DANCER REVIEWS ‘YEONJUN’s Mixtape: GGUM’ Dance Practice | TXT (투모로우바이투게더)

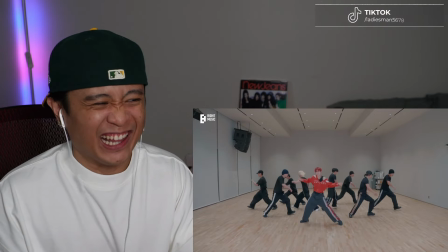I like that group for some reason.
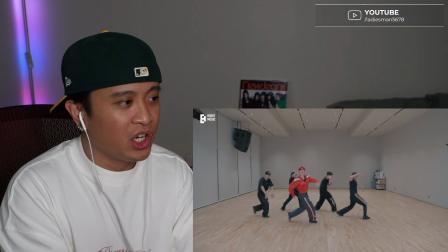And again, we're working with more formation changes, staging effects, rather than everybody doing the choreo all at once.
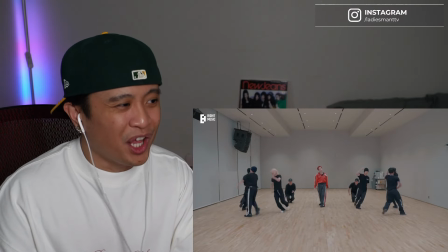Another ripple effect
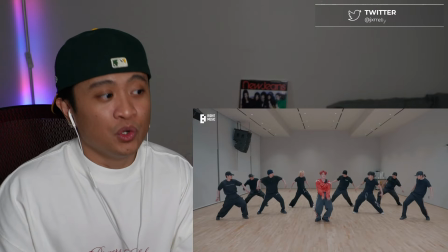using the claps of the song.
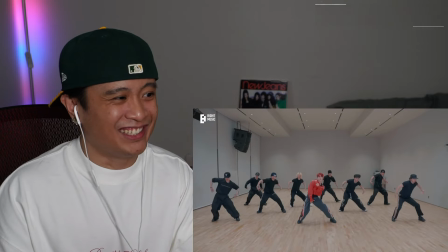God damn, bro.
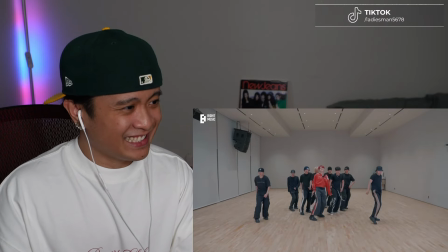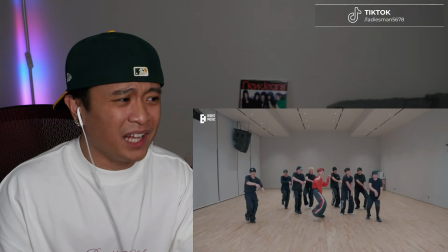They wildin'.
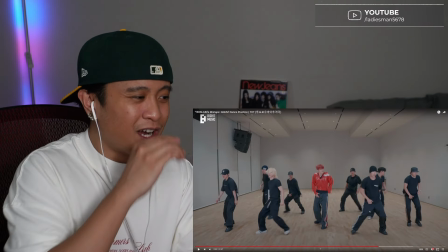Damn, the bass is too. So I'm actually gonna just talk about the second chorus here.
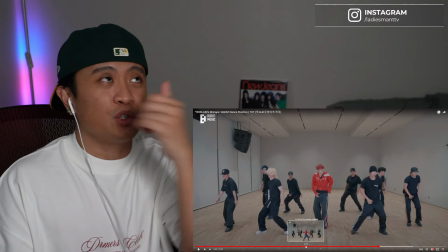There's not too much to talk about within like the section all the way to the second chorus, but what I will point out is actually that V formation.
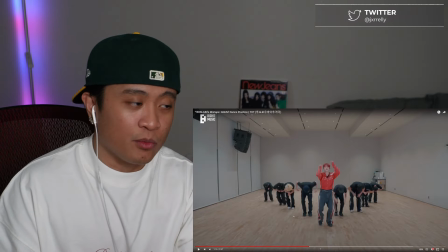So we're gonna get to the V formation super quick. So here's the V formation, right?
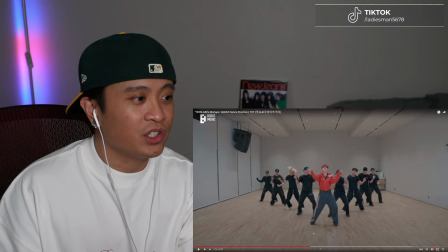What's really nice about this V formation is actually the change in levels in each window, I believe so.
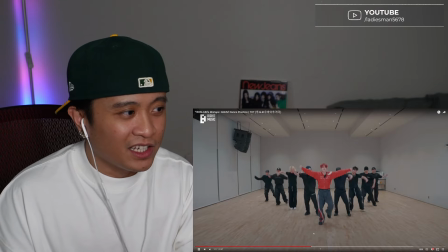So let me double check. Oh, right here.
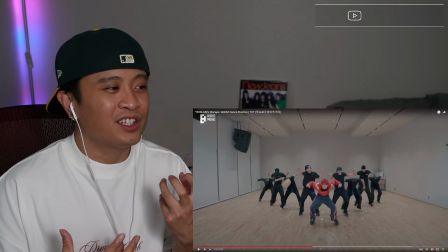This is like a cool like dynamic to add in a formation where if you're not gonna do a formation change,
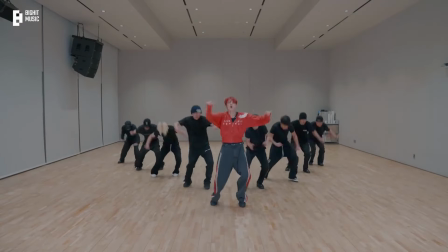you can add levels to the dancers to create just more substance in the formation.
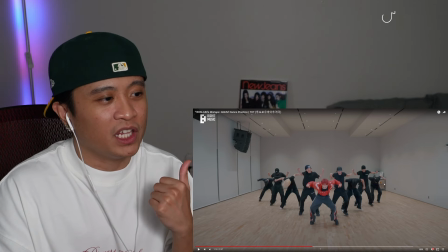So this is cool. They're all hitting, like each line is just gonna go and hit a lower level while the other dancers will at a higher level to just give us like,
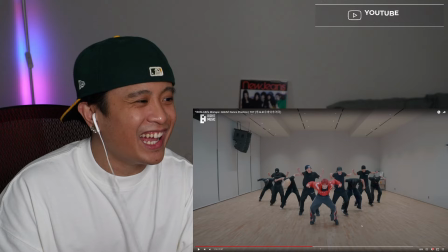again, more substance within the formation. I like that. Now let's get to the second chorus here.
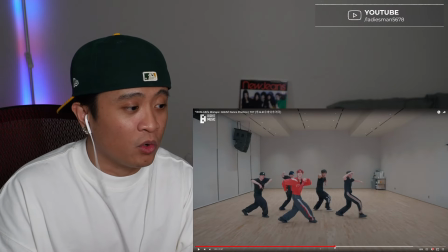Actually, before the chorus, so the ripple effect.
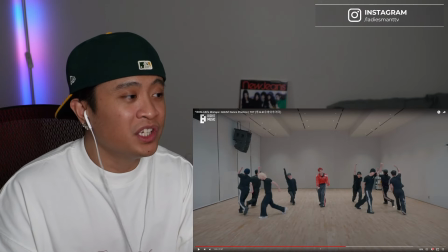Again, they're using the claps of the song to go and like start activating the like
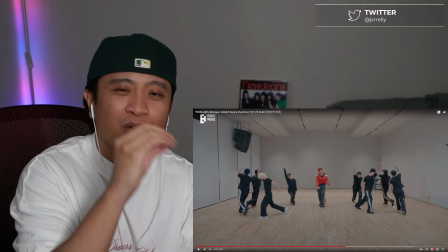the roll off effect and the basically the walking or the stepping of the entire thing until they get to the formation of the second chorus.
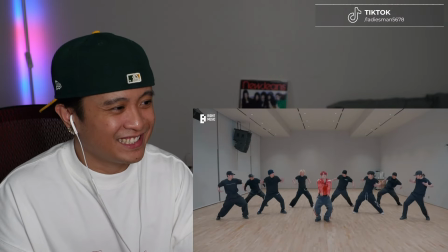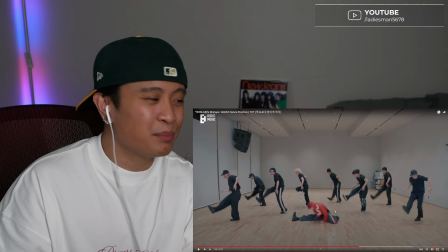Okay, if you guys don't know what this is called a jazz split. If you want to learn it, put how to jazz split on YouTube.
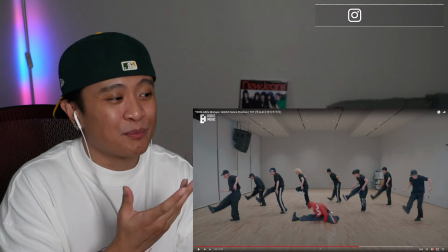There's going to be a ton of tutorials. Be prepared to, you know,
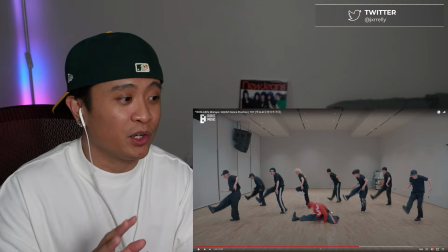stretch your legs and shit and don't injure yourself if you're going to try to learn it. Because I've been practicing that just so I could cover this song.
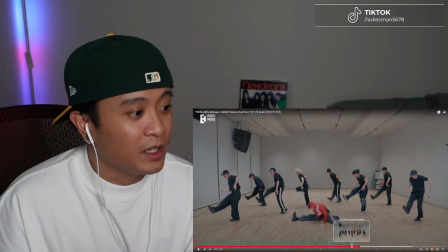Or, yeah, cover this part of the chorus. All right? Anyway, let's go back to the very beginning of the chorus again.
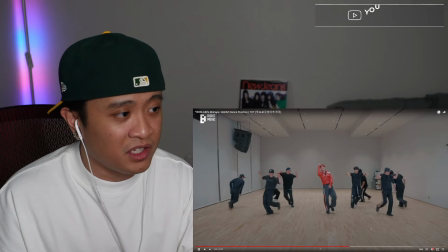There's a cool detail that I want to show you guys.
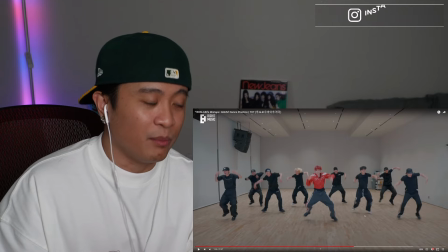While obviously Andre's gonna do something different right before the main chorus, right?
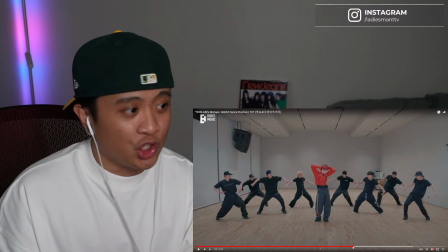What a really cool detail that I saw just right now, actually, literally as this, like,
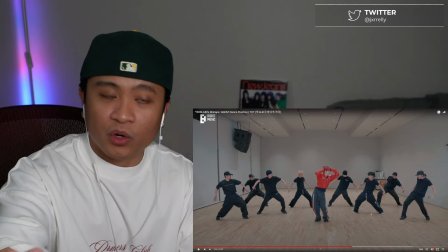I watched this a bunch of times before I recorded this, so I could give you guys like the moments that I want to show you guys,
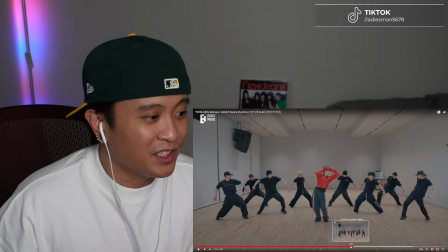is a little the wrist flicking that they do, and this is cool. It's minimal, it's not distracting, but it still adds to the formation.
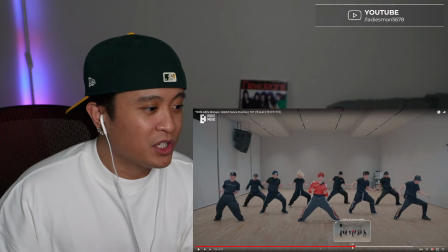So it's on the go hit that. I'm just gonna play it a couple times, just so you guys can see it.
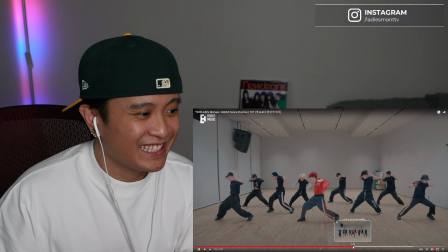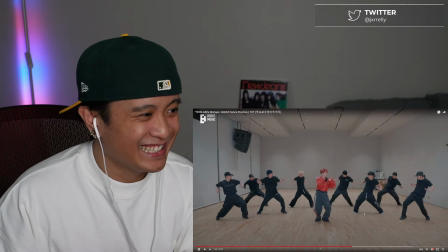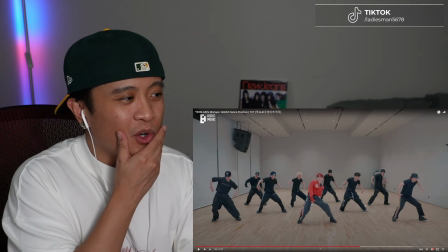And so this very moment, I think within the second chorus, really shows the strength of YEONJUN and his dancers.
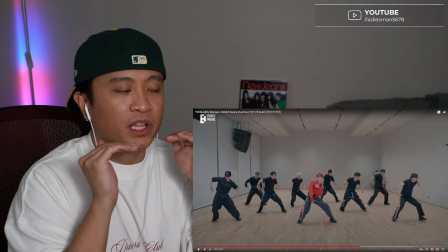So this is very important. They match each other really well. And we obviously know that YEONJUN is a professional.
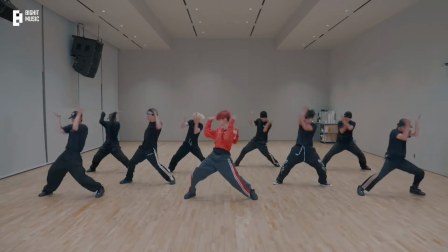Like he's an idol and he's a great performer, right?
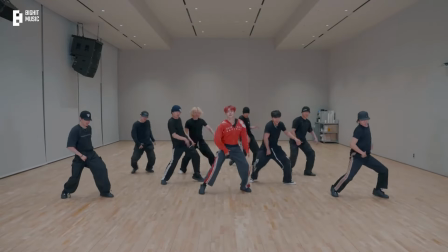But this cast of dancers was well casted because they really match that energy that
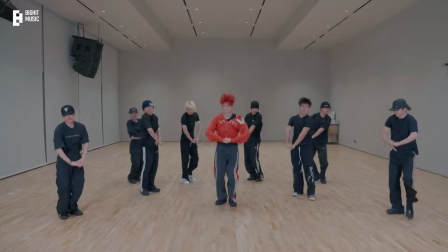they need to be at with YEONJUN, right? And it's crazy because like this part, right, even though they didn't do the jazz split,
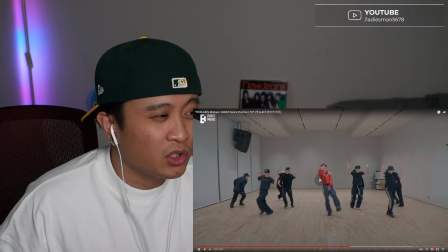like this part right here in the chorus is just so strong to me. Like it's a lot of strength, right?
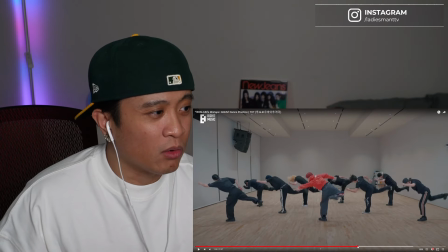Super clean, including this body angle right here with the kick. Like they're all hitting that same angle.
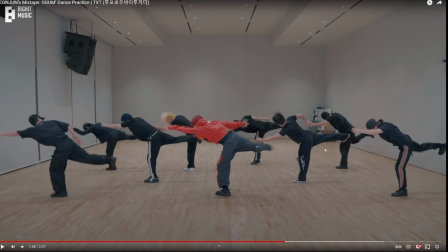Look at that shit. That's, y'all are wildin'. Great balance too, great balance.